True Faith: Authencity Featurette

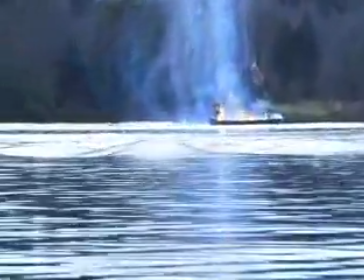4:05 have the attack happen there Rick wanted for it to have cash in for it to be interesting and dynamic
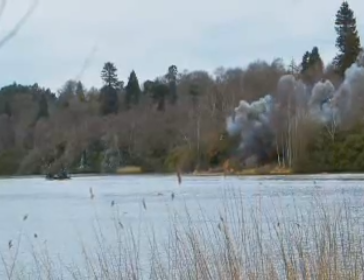4:10 and also feel like it's part of modern society and And there's a really, really interesting developments in drone technology. I suppose that's a bit of a callous way of putting it, but he was looking at how that works.
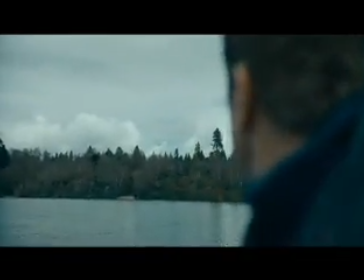4:25 We had started doing a lot of research about drones, and look, I mean, it's no secret that law enforcement and our military are using drones, and so is the enemy, you know? And it's become a new type of warfare that is scaring both sides. The further you look into it, if you look at like TED lectures and if you look at 60 Minutes and we looked at loads of different things, it suddenly became obvious that, you know,
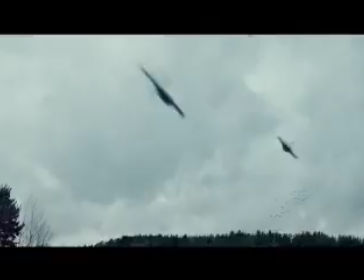4:48 in the next generation of things it can be really, really acutely capable through a kind of remote system.
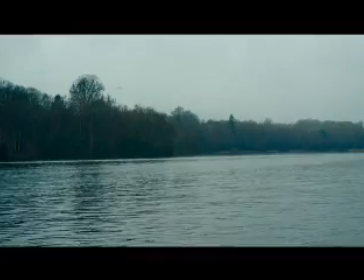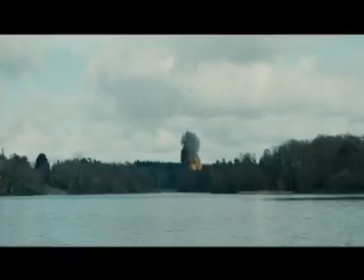5:03 So we'd then develop these ideas of what these drones would look like and how they were.
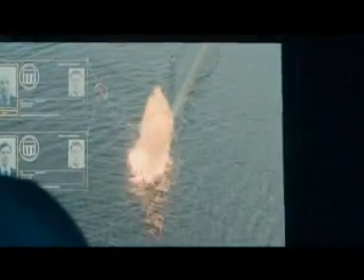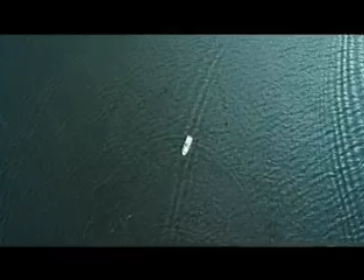5:13 They would be kind of semi-sentient things that would have a bit of artificial intelligence to them and a bit of, you know, human kind of unintelligence. You know, when you start the design of a movie, it starts with the production designer and then it filters into the different departments.
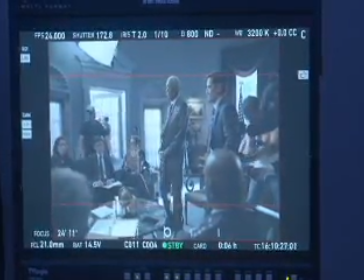5:31 And one of the most important parts of setting a look for authenticity is not only in your set design, but it's in your costumes as well.
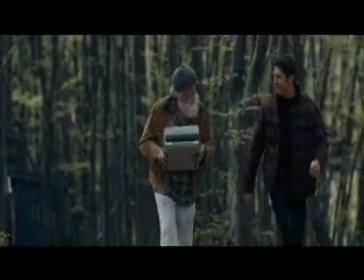5:40 Has this ever been washed? No, I'm gonna do that.
They become the DNA, the skin of the character. I always think of wardrobe as the icing. You make a cake, there's your script, there's your character. These are the words, these are the situations. Now what do you look like? As a costume designer, this sort of process that we all tend to use, you sort of, you're obviously reading the script first,
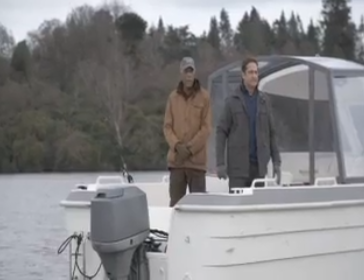6:05 breaking it down, sort of getting a feel for the characters and how their story,
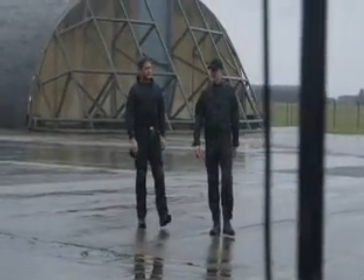6:09 because this is the third in a trilogy, how their story is developing so that might affect the way they dress now.
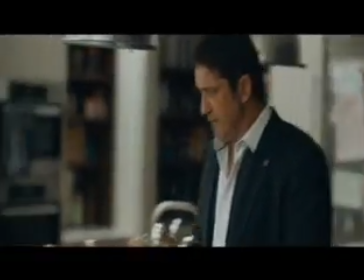6:16 Jerry's been through, you know, two other movies and maybe it's changed him and therefore he would maybe look at life slightly differently and dress a bit differently.
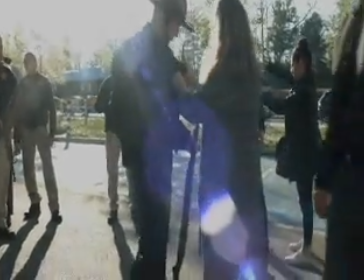6:24 Stephanie Colley is just a tremendous costume designer and really worked closely with Russell De Rosario,
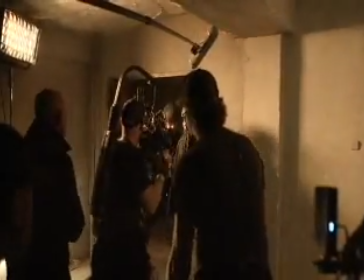6:30 the production designer, and I in making sure that everybody felt very authentic.
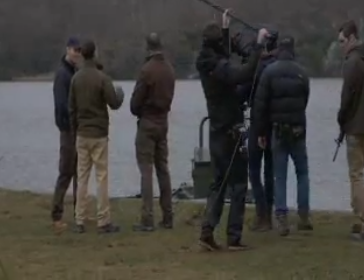6:34 For the first time, you see how the Secret Service is really outfitted, that they're all not wearing suits. They don't talk into their wrists. I mean, why the hell would you talk into your wrist when you're taking your hand that far away from your gun? You know, their mics are on their lapels. They're somewhere very close that their hands can be used for weapons, grabbing, and for protection.
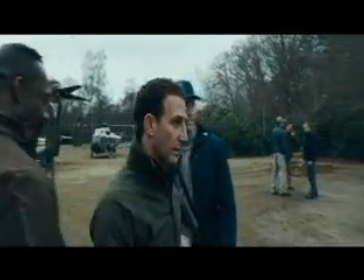6:54 Hey, can you give me a push? Roger, I'm mobile.
So we wanted the wardrobe to match that.
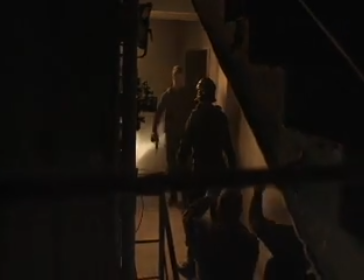7:02 Quite often, we need unusual things, and I think on this one, it's a lot of military stuff, which is always fun to try and get hold of, and the helmets. And it's very interesting when you start researching and going to the actual companies. There's a helmet Jerry wears, which is from a very big American military company.
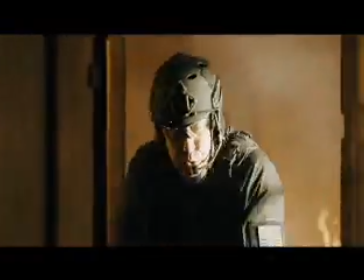7:18 And so it's really interesting, I think, to be able to actually use the real stuff that these real guys are wearing in these situations. I think it's really important to make it be as real as possible, and that's particularly what Rick wants. Never once did we want the movie to feel like this tell-all book about the Secret Service.
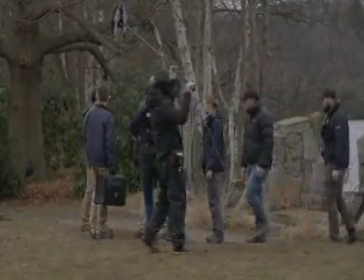7:34 We wanted to give you enough of an essence of what they do that it felt like a day in the life of their world,
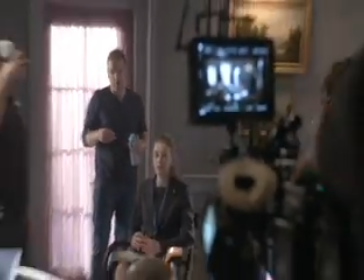7:40 with just enough authenticity that even the Secret Service himself would go, yeah, that's how we are. Now, we might fudge some things, and we do it on purpose to keep their tactics away from the enemy, so to speak. But we hope we've given you enough of everybody's DNA, the way that the FBI would look,
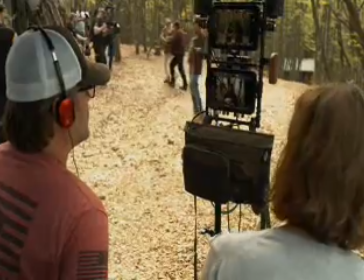7:57 the way that somebody like Clay Banning would look out in the middle of the woods, and how he'd be dressed, what his cabin would look like, how he would survive.
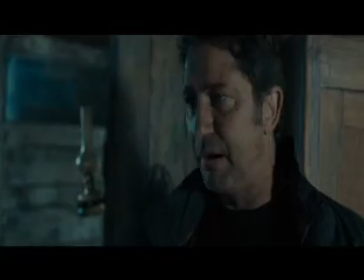8:04 We think about all these things.
So you run off your own power source, water, everything. Sure, why not?
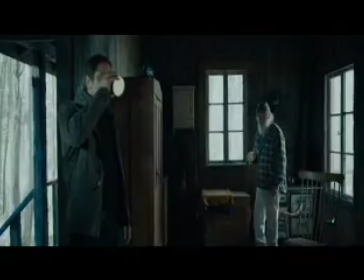8:09 You stay attached to their tentacles, they own you for life.
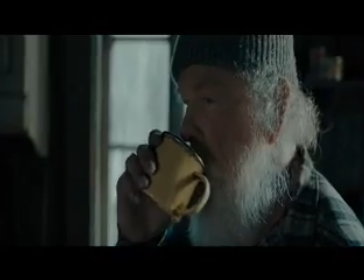8:13 This person that's at odds with everything, but that is calculating and methodical and a bit mad,
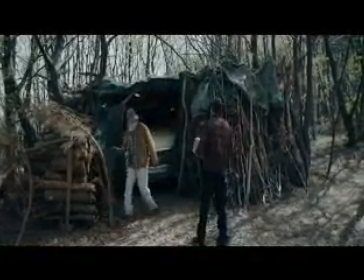8:20 you know, and so we've got him a really interesting Chevy. Ben and the car guys have got this great car and then my
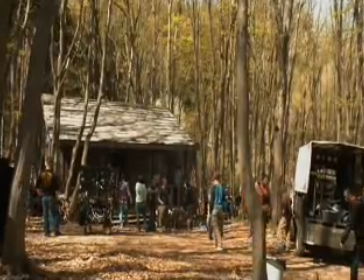8:29 guys over in Sophia are building this amazing cabin out in the backwoods and it's pretty much a real cabin. and so it has the
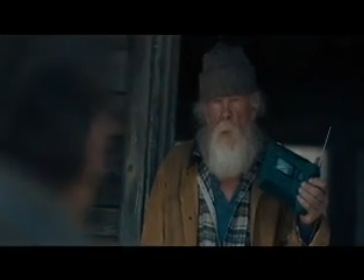8:38 low-tech version of everything that's everyone that's high-tech.
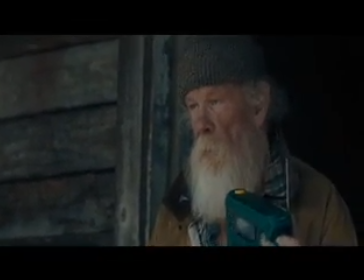8:43 I told you they'd turn on you. Stop. Just stop with all your big brother shit.
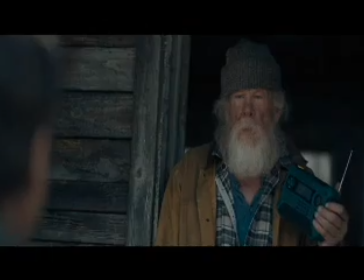8:50 Your country didn't betray you. You betrayed yourself. What the fuck do you know about it?
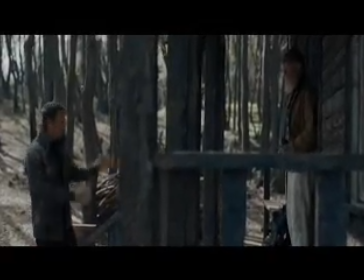8:55 I struggled all my life with this. What struggle? You gave up!
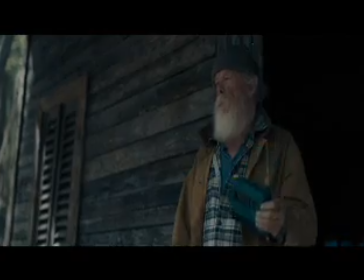9:00 We just had so much fun sort of playing around with different ideas for his look.
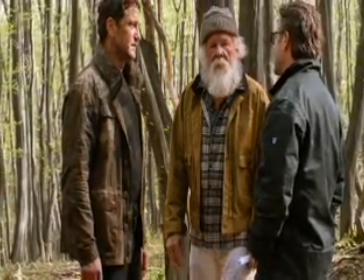9:05 We felt he was slightly hermit-like, living in the woods, sort of a bit of a woodsman-type look.
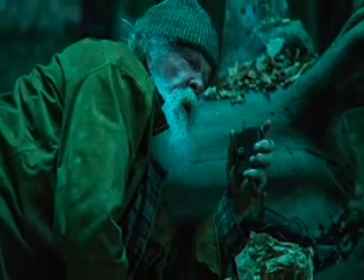9:11 So we had to try it on lots of checks and hunting jackets and things like that. And I think we're very happy with how he's ended up. I was kind of told about the project by my agent at WME.
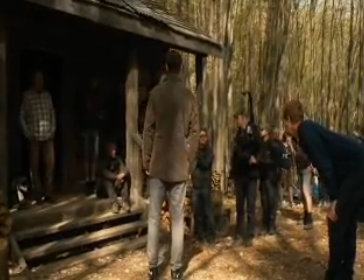9:24 Rick, the director, and I shared the same kind of agency, so the agents, I think, were talking.
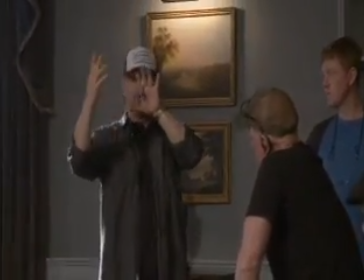9:29 We had to search for a DP, and the producers had just worked with Jules O'Loughlin on Hitman's Bodyguard.
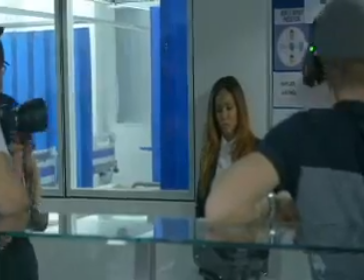9:35 Jules has a great body of work. I loved Hitman's Bodyguard and he's a great guy and very on point with Rick's vision in stripping this down and giving it a kind of really truthful, gritty feel. The first discussions about the film were, I guess in a way,
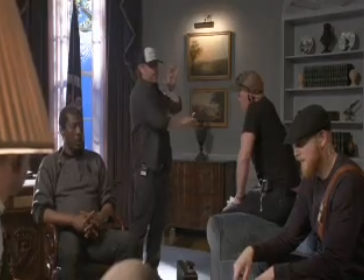9:51 a little about the previous two films and that Rick didn't want to do what the previous two films had done.
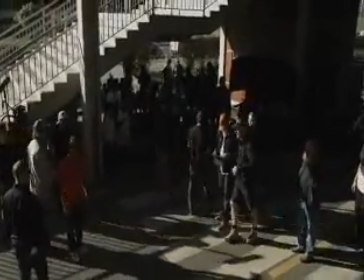9:58 So I guess the word reboot was used a lot.
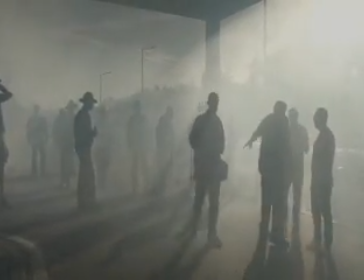10:03 When you're trying to make another installment of a franchise,
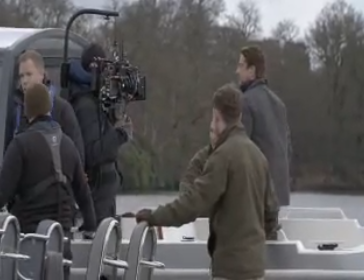10:07 but you don't want it to look or feel like a sequel, you try not to study the other two movies that closely. Have I seen the other two movies? Multiple times. But never did I look at them in a way that I wanted to mimic or mirror what they had done.
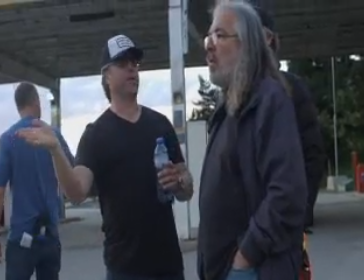10:21 I really wanted the freedom in my own mind of shooting this movie as true to my vision as possible. and it was kind of a tonal,
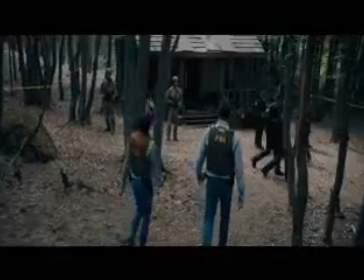10:30 visual reboot. First of all, he shoots fast. He shoots multiple cameras,
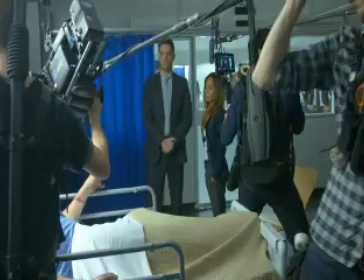10:37 which I love at once because I love the fact that he gets close-ups at the same time
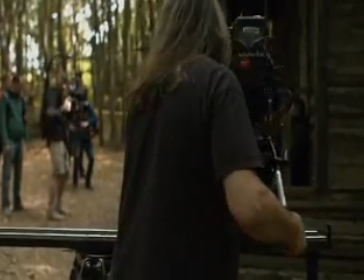10:44 with actors because I find that you're on one person's close-up and behind the camera that person is killing it, you know, the other actor that is acting opposite of him.
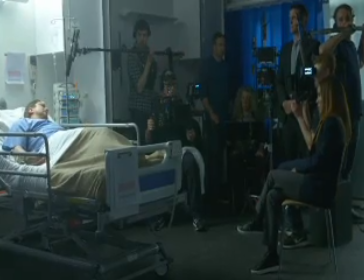10:57 And you see the president and you speak to the president now Not gonna happen Even the way Rick shoots his close-ups is this kind of white-eyed lens that kind of stretches your face But it almost makes the scenes more hard-hitting or poignant.
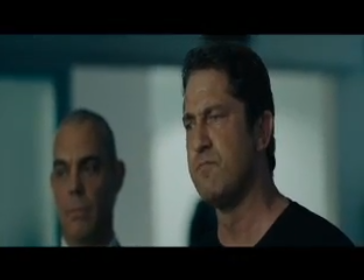11:16 I don't know but I Never used those lenses before with other with other directors,
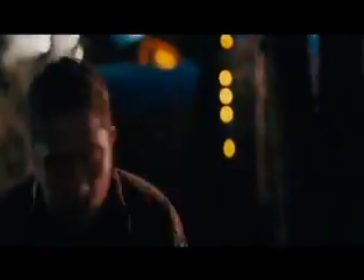11:22 but I just Gave the film an immediacy. Yeah
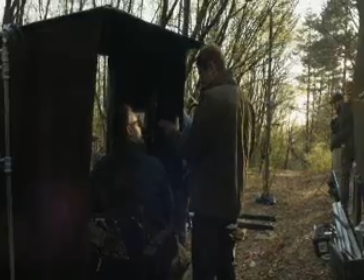11:31 And what was great about Jerry Butler is that's what he wanted and went for it with me.
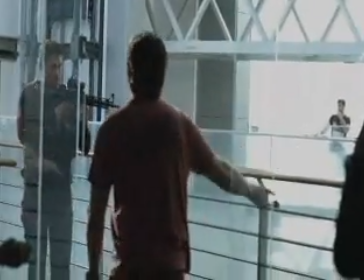11:37 Never once did we go, well, you know, we kind of shot it this way in London or we kind of shot it this way in Olympus. We would reference story points.
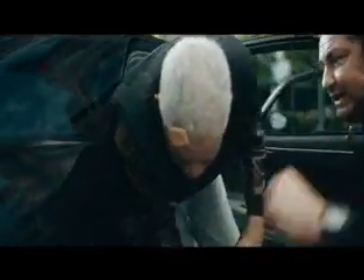11:45 We would reference the Banning and Trumbull relationship or Mike and Leah and the evolution of storylines. But never would we talk about how they were filmed or trying to capture these Maybe symbolic moments of the movies for example an Olympus of the American flag falling, you know down below the White House It's an amazing image that Antoine Fuqua shot But never once was I going to try to mimic what he did.